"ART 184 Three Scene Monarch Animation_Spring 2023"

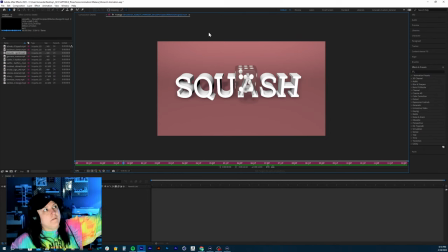16:24 When you add the shape of the backdrop in, the way the light bounces off of it gives it a little bit of fall off towards the edges of the screen and creates kind of its own little vignette. And so I would see that you're using an actual curved backdrop and not a plane on that, unless you're going to do,
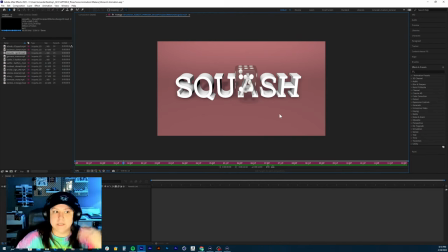16:44 I mean, I won't dock you points for it, but this is just to help you make a more visually appealing scene, I guess. And then the only other thing I would do is drop this,
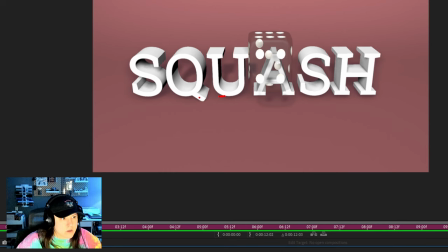16:55 the height of this down, or no, maybe you're not doing that because I see the cue there.
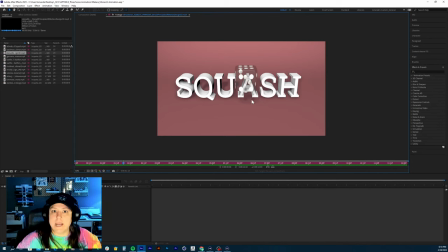17:01 That's the reason I kept it up. Or what you could do is change the angle of your camera to just kind of give the illusion that it's sitting on the ground. So more up, essentially like up this way, bring the camera up and over in there,
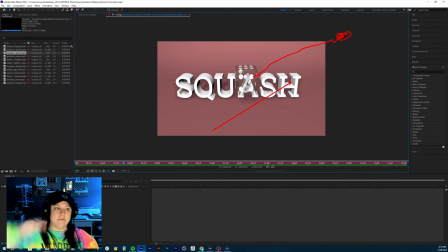17:15 so it's looking down at the die from an above angle instead of more straightforward like it is. And you should be good on there. Let's go to your impact scene.
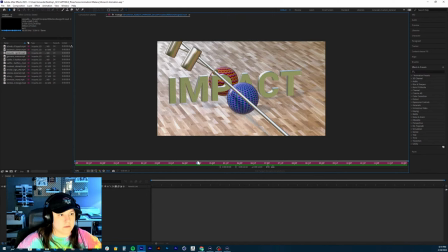17:29 Nice look on like all like the balls there look good. Let me see. Speed looks nice. It almost looks like you have a little bounce in that ball. Like that, the speed of the first ball is great. Speed of the second ball is good. The motion's there. The rotation's there.
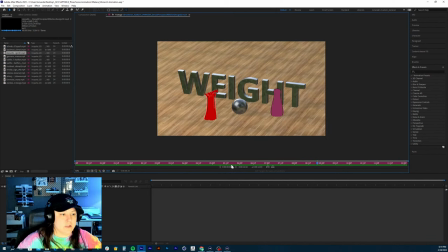17:47 You did a good job on that one. Yeah, that looks nice. The hammer rotations are good.
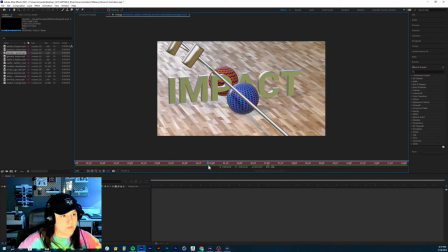17:56 They don't, when this one, when the one in the back hits the heavy ball, it bounces off. Perfect timing on that. That is really nice. That looks great. Nice follow through swing. The only thing I would say is no more, don't push the camera in, right?
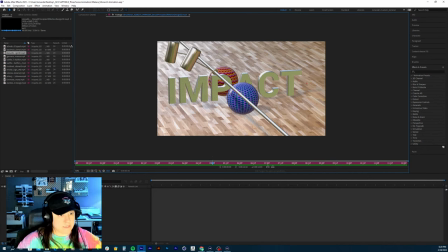18:15 Don't dolly in on the camera. And then you're going to want to move the text over this way so it's more centered in your screen. Or just essentially, you could increase the size of the text and then just move it down to the floor so it's touching the floor, right?
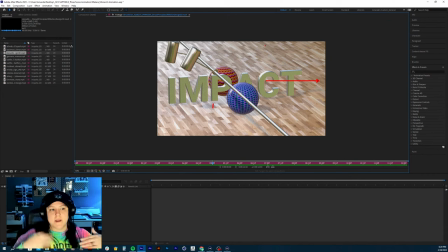18:34 And that should kind of fill up that space a little bit, because I know that the camera and everything in that project was already all set up for you, and I don't really want you moving that camera. So, yeah, you should be able to fill that space by just scaling it and dropping the text down. And then let's get to the next scene.
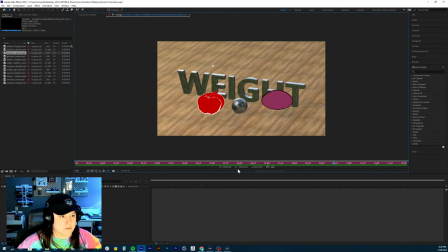Yeah, in general, just speeding everything up, right? The squashing and stretching of the cel-shaded tune ball looks good.
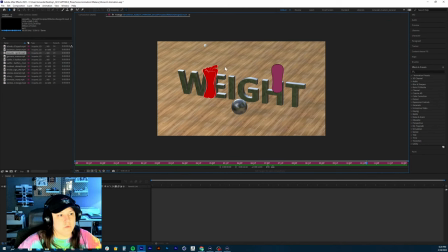19:09 Same with the pepper. I would even move that in the back, right, so that it's not in the way.
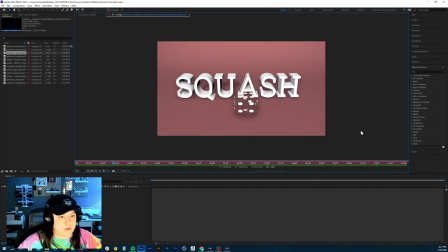19:14 The ping pong ball, I just want to see a lot more bounces.
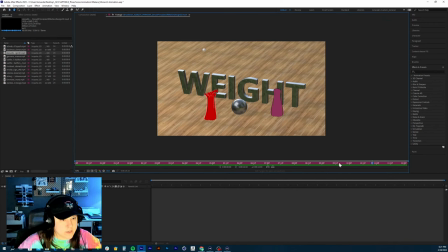19:19 Just in general, speed this one up. The weight one looks pretty good. I saw a bunch of like tiny little bounces there. But you do want to check out your curves on that, because
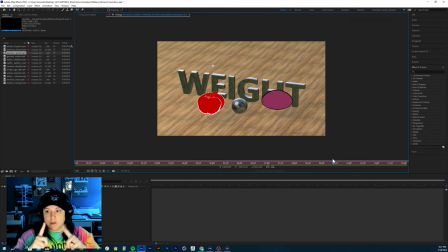19:34 they kind of, it looks like at some point they're kind of easing into each other when you want those to like meet at a hard angle and bounce off of each other, right? But I do see like the slight roll in here. Overall, like visually, it looks good.
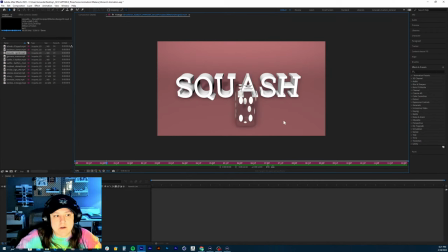19:49 There's that cool little roll that you have down there, and I don't know if you animated a position change into it.
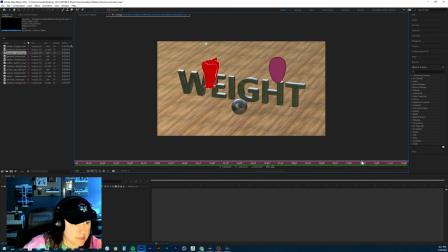19:54 My eye is seeing that. It's rolling forward. I don't think that you actually added a position keyframe. I think it's just the essentially like a
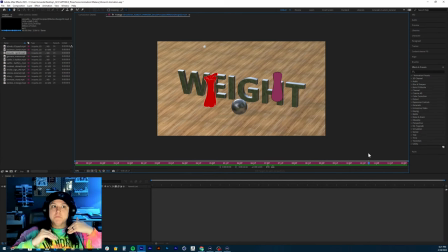20:09 like an illusion of it moving forward with the texture that the ball is and with the rotation continuing. It kind of looks like it moves forward a little bit, but either way, good job on that one. I would just update those things I let you know and you should be good.
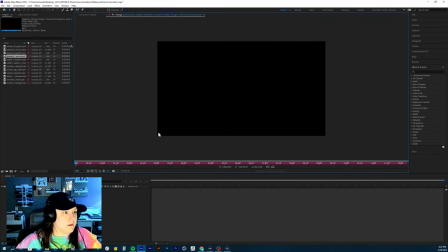20:25 But other really good solid start on that. All right, now we have Zoe. I believe Zoe.